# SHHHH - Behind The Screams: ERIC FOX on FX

You know, so I knew right off the bat Jason, you know, had a great feel and a great vision for what he wanted to accomplish. What we're creating for this film, we actually have quite a bit on our workload. We got some really intense gags that we got going on.
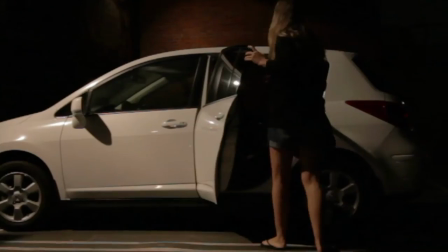4:34 It's some gore, but it's creative gore.
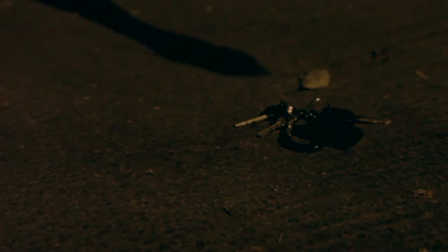4:38 One of the effects that we're doing is we have to remove an unborn fetus in a parking lot.
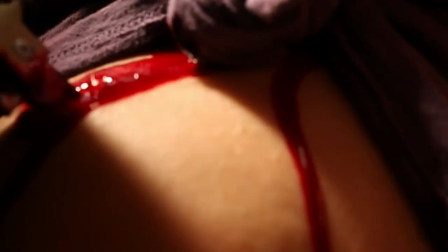4:45 So we have one of our sculptors working on a full pregnant belly.
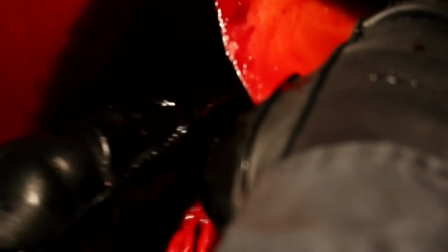4:50 It's going to be cast out of ballistics gel where we actually remove a prop fetus and she gets strangled with the umbilical cord. We got that sequence. We got this really great sequence where a guy in a movie theater gets stabbed in the back of the head. There's, you know, a lot of real, like, violent, quick clips, you know, but it's all very still very surreal about the way that it's shot considering most of these are not actually happening in the film it's it's a lot of almost you know kind of slightly dream fantasy type sequences visions that this character is having in his head so that as since that is the element that really gives us room to kind of push the envelope on the kind of line between reality and you know fiction. Actually one of my favorite sequences that we got is we had actor Larry Butler come down he was in Clyde Barker's Lord of Illusions and he's been in like a hundred of films. The guy's a great old school actor. He actually came down, we did a face cast of the actor for a drowning sequence that we have in a bathroom. The sequence is really cool because what we're trying to do is give the audience this very uncomfortable feeling. So what we did was we actually had the actor come down for a face cast that we're gonna create a rubber face exactly
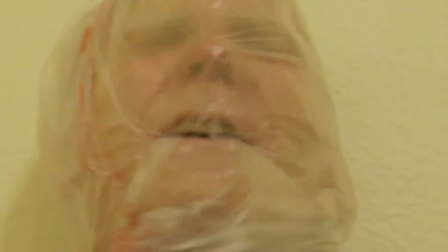6:32 like him to hide the snorkel units for this drowning sequence so when the guy is puking and vomiting in the bag you know he can actually breathe so he can
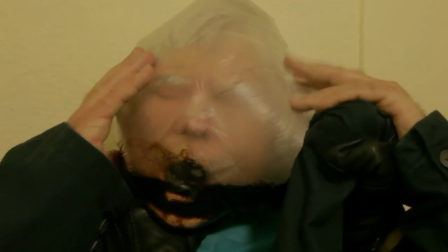6:41 get like a full like minute and a half uncut shot from face to
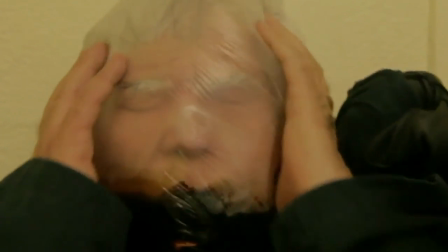6:47 bag filling up to drowning struggling all within the timeframe of before no one can hold their breath.
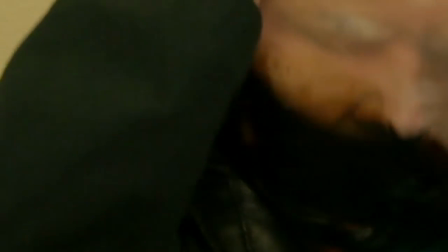6:54 So it's gonna give the audience a very uncomfortable feeling, like, okay, when's this gonna cut, when's this gonna cut, and it just doesn't cut.
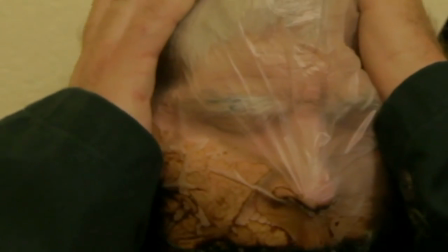7:02 And the guy is struggling, and eventually deceases. One of the main props we're doing for the film is we're doing this really cool, like, fleshy, organic script that the lead character, Harris,
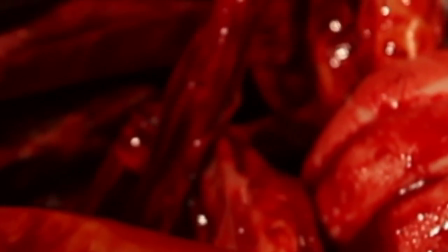7:17 ends up getting removed from his abdomen for a sequence.
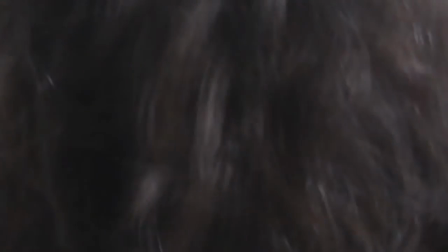7:21 So, we're doing a ballistic shell chest that can split open and remove this fleshy, organic, basically, you know, part of him, you know. So, yeah, it's going to be pretty wild.